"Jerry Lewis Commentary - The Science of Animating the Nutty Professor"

Nutty Professor was my favorite comedic movie as a kid growing up.
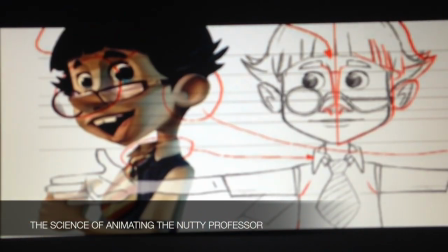10s
So when George calls me and says there may be an opportunity to animate Nutty Professor, and with Jerry Lewis, it was a great, great day, you know, just to hear that, get that call. It really felt strange, but the minute I started, it locked in. It was wonderful. It was good to revisit him.
You okay? Fine. Just a minor abrasion.
I mean, to bring back the Nutty Professor and to work with a legend like Jerry Lewis, I mean, that's amazing. I'm like a real fan, you know, so that actually be able to one day be able to like hold a DVD and be like, yeah, this is the movie I did with Jerry Lewis.
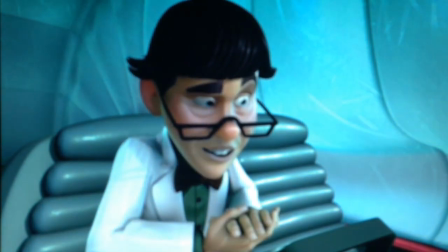52s
Like, it's unbelievable.
Okay, let's take this baby to the moon.
What, 65 years, maybe? That may not be accurate. How many generations has that touched?
Good morning, class. Okay.
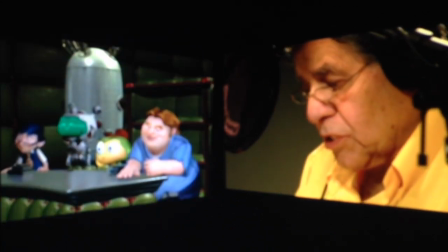71s Settle down. Welcome to the Cerebrum Academy Science Program.
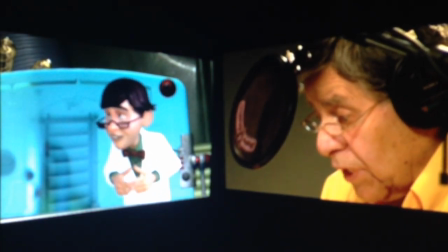75s Last year, the students had it a little too easy with all of the lazing around on inflatable mattresses and such.
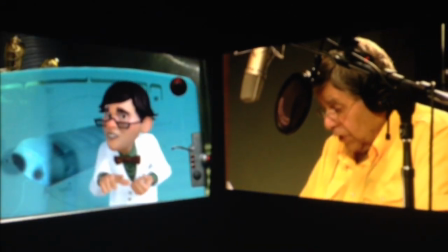85s This year, the design theme is a little more radical, so to speak.
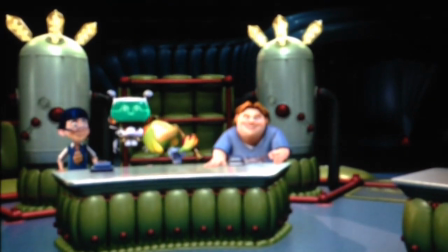92s
Everybody watched the original Nutty Professor over and over again.
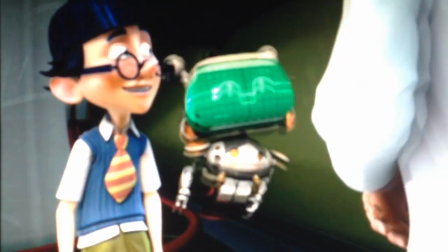96s
So everything from the swagger, the way Jerry Lewis walked in the original Nutty Professor, you know, has been imposed on these characters. That was the inspiration for the story, for the characters, for the look, everything. Think about Nutty Professor and you think about those great transforming scenes when he goes from Julius Kelp to Buddy Love.
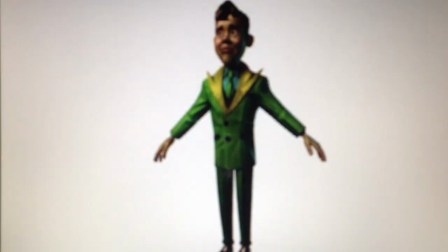121s
You think, wow, wouldn't that be great to really do in this kind of crazy style of, you know, animation?
Get ready for the ride of your life.
So the vision for this film right from the beginning is to create something that looks drawn,
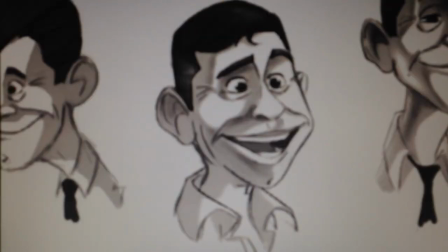138s
because Jerry's movies were so cartoony and he had such a cartoon influence throughout, and we really wanted to draw upon that and create a unique look where,
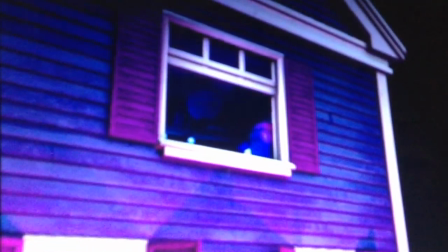148s
you know, we have the freedom to shoot this thing like live action because we're in CG,
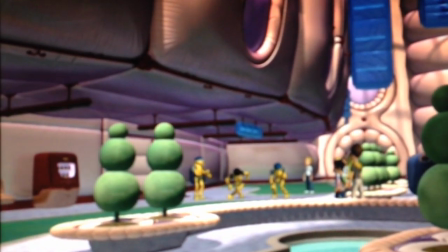154s
but at the same time, we want it to look like it's been touched by the hand of an artist, every frame.
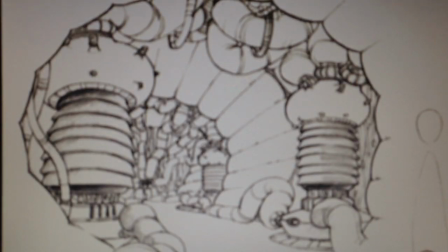158s
And Jerry really liked the idea of doing it CGI too, because he wanted it to be contemporary and state-of-the-art,
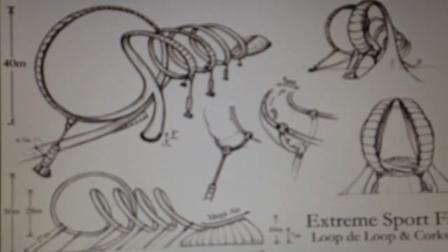164s
and that really appealed to him a lot, because he's always been on the cutting edge of filmmaking,
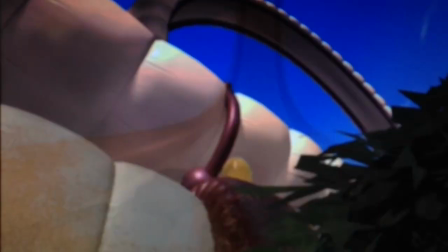169s
you know, having invented video assist and other film techniques,
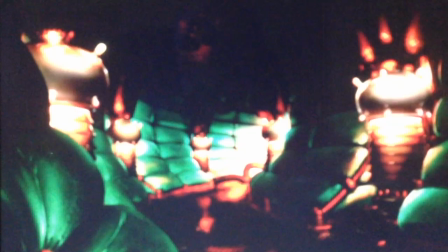174s
so he loved the idea of doing Nutty Professor in sort of a new CGI style. The story is about Julius Kelp's grandson, Harold, who finds himself at the Cerebrum Academy,
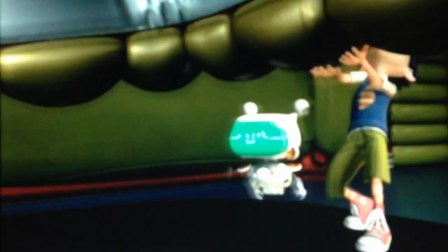190s
which is a school for the gifted, where his grandfather, Julius, happens to be the head of the science department.
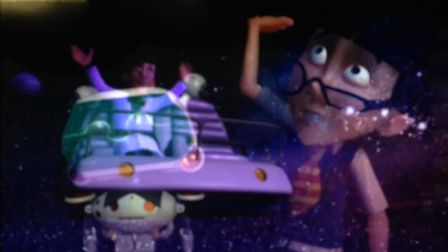196s Grandpa? Harold, is that you?
Well, we wanted to make it relatable to a kid audience, so we wanted to make sure we had a strong kid character.
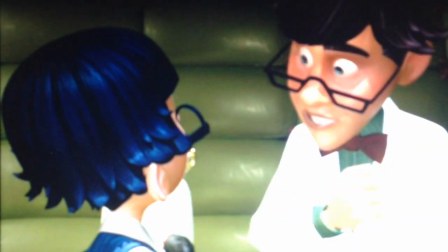207s
And I think all of us really came up with this concept of having it be either son or grandson of the original Nutty Professor,
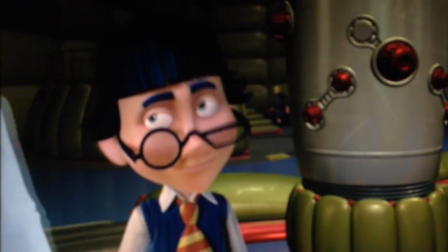215s
the original professor.
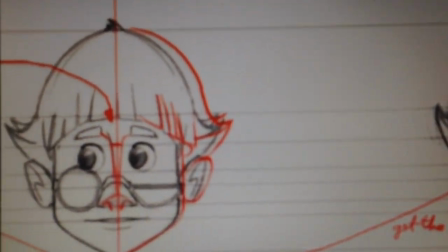216s
And so once that, we came up with sort of, well, let's come up with a kid that sort of discovers this potion because of his grandfather.
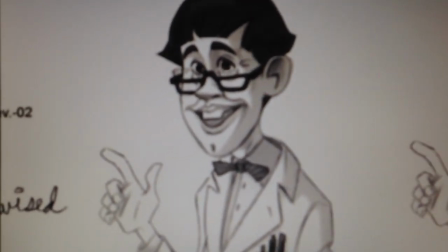224s
At that point, you know, we were able to say, okay, we're going to make this movie. It's going to be faithful to the tone and the comedy of the Nutty Professor, and we're going to have Jerry, which is great,
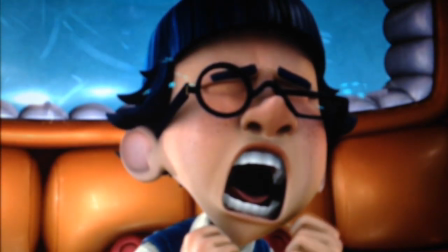235s
reprise his role, but we're going to have a kid character that'll relate to kids in the audience.
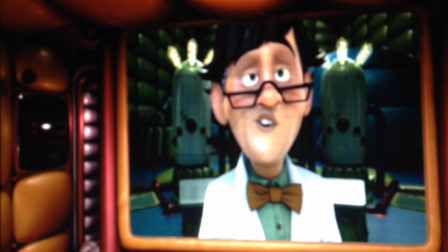241s But I need you to come over here now. ASAP letters.
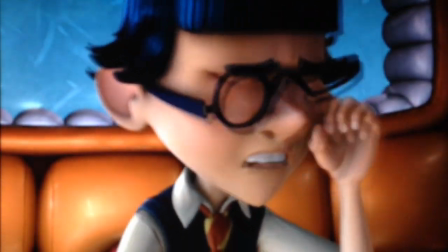249s Okay, Grandpa. I'll be right there.